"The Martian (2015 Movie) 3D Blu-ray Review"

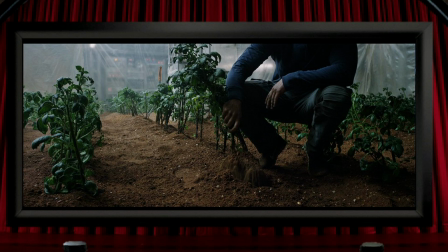(4:00)
So that's a lot of positives, but there are some elements of the 3D in the film that I thought were a little bit less impressive,
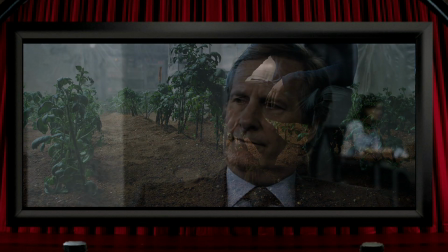(4:06)
and my biggest complaint is with the medium and close shots of faces,
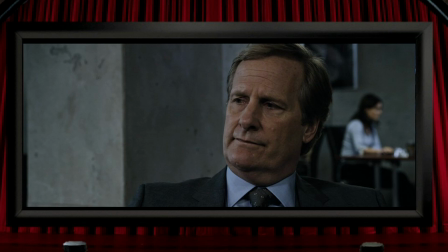(4:09)
of which there are quite a few throughout, where they always look almost totally flat, with that cardboard cutout effect that people talk about. There's clearly depth from the person to the background, but their face just doesn't impress. Apologies, not yours personally, Jeff Daniels, just the way it's photographed.
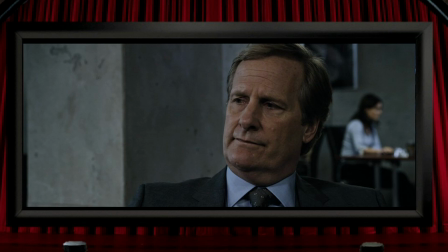(4:28)
This is something that you see in other 3D films, not always, but I find it more disappointing when faces look like this in a film that's natively shot, and certainly you'll see plenty of post-converted films where faces fill the 3D space in a much more pleasing way.
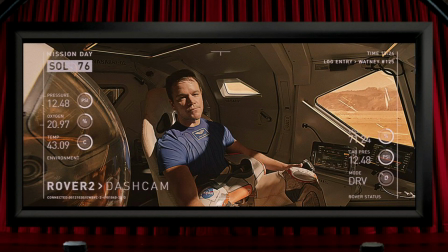(4:42)
On top of that, there are a lot of shots in the film where Matt Damon is recording his video log, and they're all in 2D, although they do place the text and information in front of that flat plane to keep things at least a little bit interesting. But what I found slightly odd here, and again perhaps a little bit disappointing,
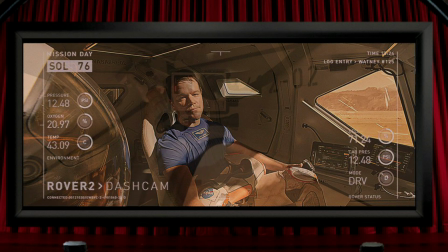(4:58)
is that Matt Damon's video cameras are all GoPros, and with the way films are made these days, that presumably means that GoPro was a paid-for, placed product. I've got no complaints about that, but the thing I found odd is that a couple of years before the film was made, GoPro did actually launch its own 3D camera system, so my disappointment is that they didn't use one or two of those in the film, and consequently allowed, therefore, for the video log to be in 3D. And it might have helped them to actually sell a few of them as well. I think GoPro gave up on that system a few years ago. Incidentally, when Jake Sully records his video logs in Avatar, they are in 3D because James Cameron rather excellently saw fit to clearly provide him with a nifty little 3D webcam.
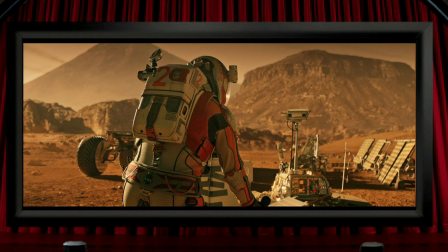(5:44)
And weirdly enough, the film managed to disappoint me slightly a second time regarding in-film 3D cameras. The old Pathfinder rover comes into the story, and the first time we see it,
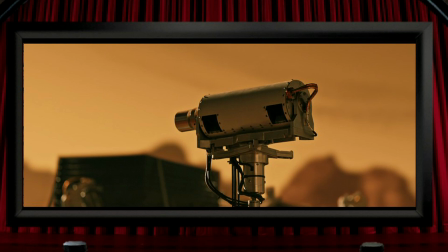(5:55)
it's a nice reminder that this thing had been fitted with a 3D camera, and in case there was any doubt about that,
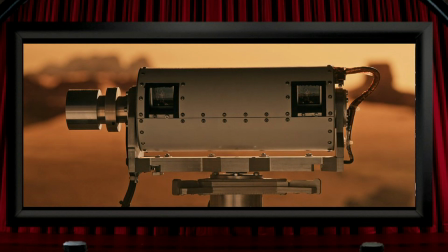(6:01)
this close-up makes it so apparent that we're looking at a 3D camera within a 3D film. So surely it's fair to assume that we're about to get a nice stereo viewpoint from Pathfinder's camera, but for some reason we never do. For a film that's happy to go with an in-joke about the Council of Elrond in a scene featuring Lord of the Rings actor Sean Bean,
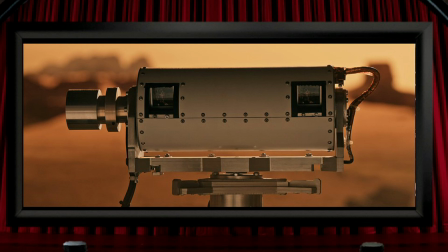(6:20)
I'd have thought they could have let another in-joke in about 3D cameras, but sadly not. Like I say, those aren't really complaints, but just things that I thought could have been done a little bit better. So back to some positives, and along with all this stunning Martian landscape shots,
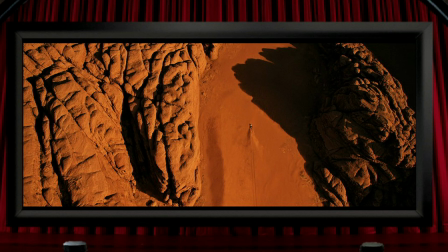(6:37)
we also get top-down views with really strong 3D that are absolutely amongst the standout visual moments in the film.
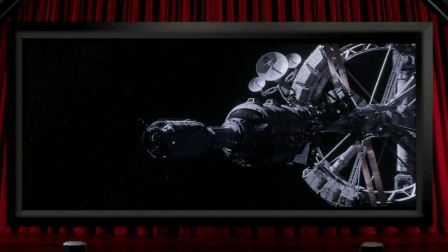(6:44)
And as well as those superb interior views of the spacecraft, we also see the thing in very strong 3D from the outside, which is also another real highlight. Pop-outs aren't really something that the film is too interested in. There's an explosion which throws a lot of stuff out at us,
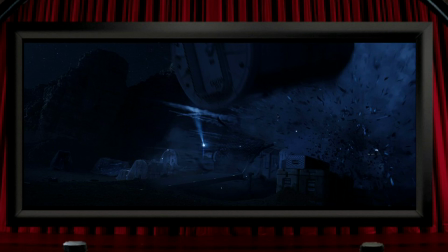(6:59)
but as is very frequently the case with these pop-out moments in films, it only lasts for a few frames, so it's over before you can feel fully immersed in it.
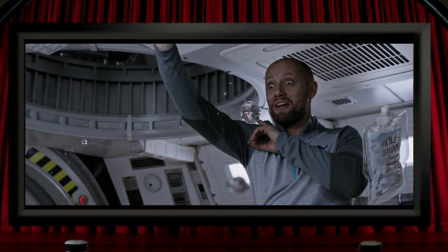(7:09)
What could have been a really good pop-out scene is this moment where an astronaut is doing what I assume NASA instructs them to do on day one of spaceman training,
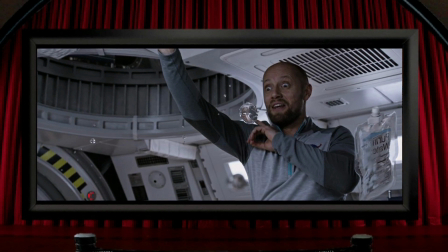(7:17)
and that's mess around with a glob of water in front of the camera. Whenever you see this done in real life,
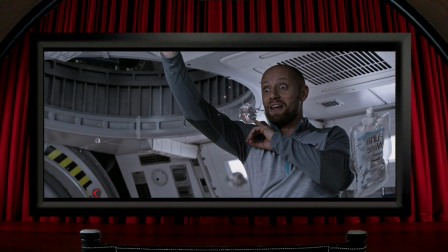(7:22)
it's always a fairly slow-moving scene,
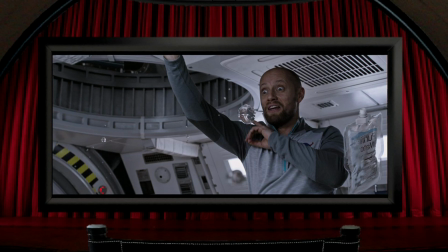(7:25)
so it could have been a perfect opportunity to let a ball of water float right in front of us, but it never really does, sadly.
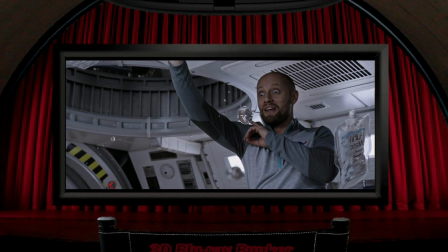(7:32)
So I think I may have made the 3D in this film sound a little bit more of a mixed bag than I should have.
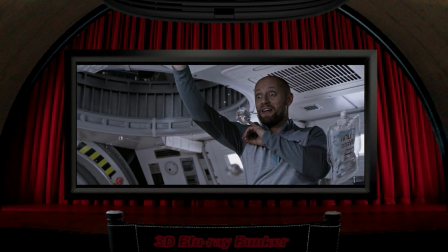(7:38)
There are certainly enough fantastic 3D moments to make this one what I would say is a must-buy,
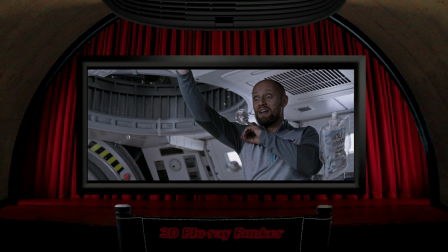(7:45)
but I did think that with a few minor improvements it really could have had consistently good 3D throughout.
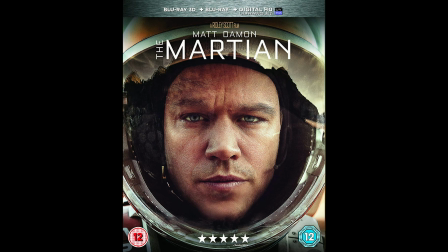(7:51)
So a quick word on the film itself. I'd say this is a pretty classy science fiction film that takes its science fairly seriously, although I suspect there are plenty of elements in the plot that would raise the eyebrow of a real space expert, but definitely nothing to spoil my enjoyment of this story of isolation and survival.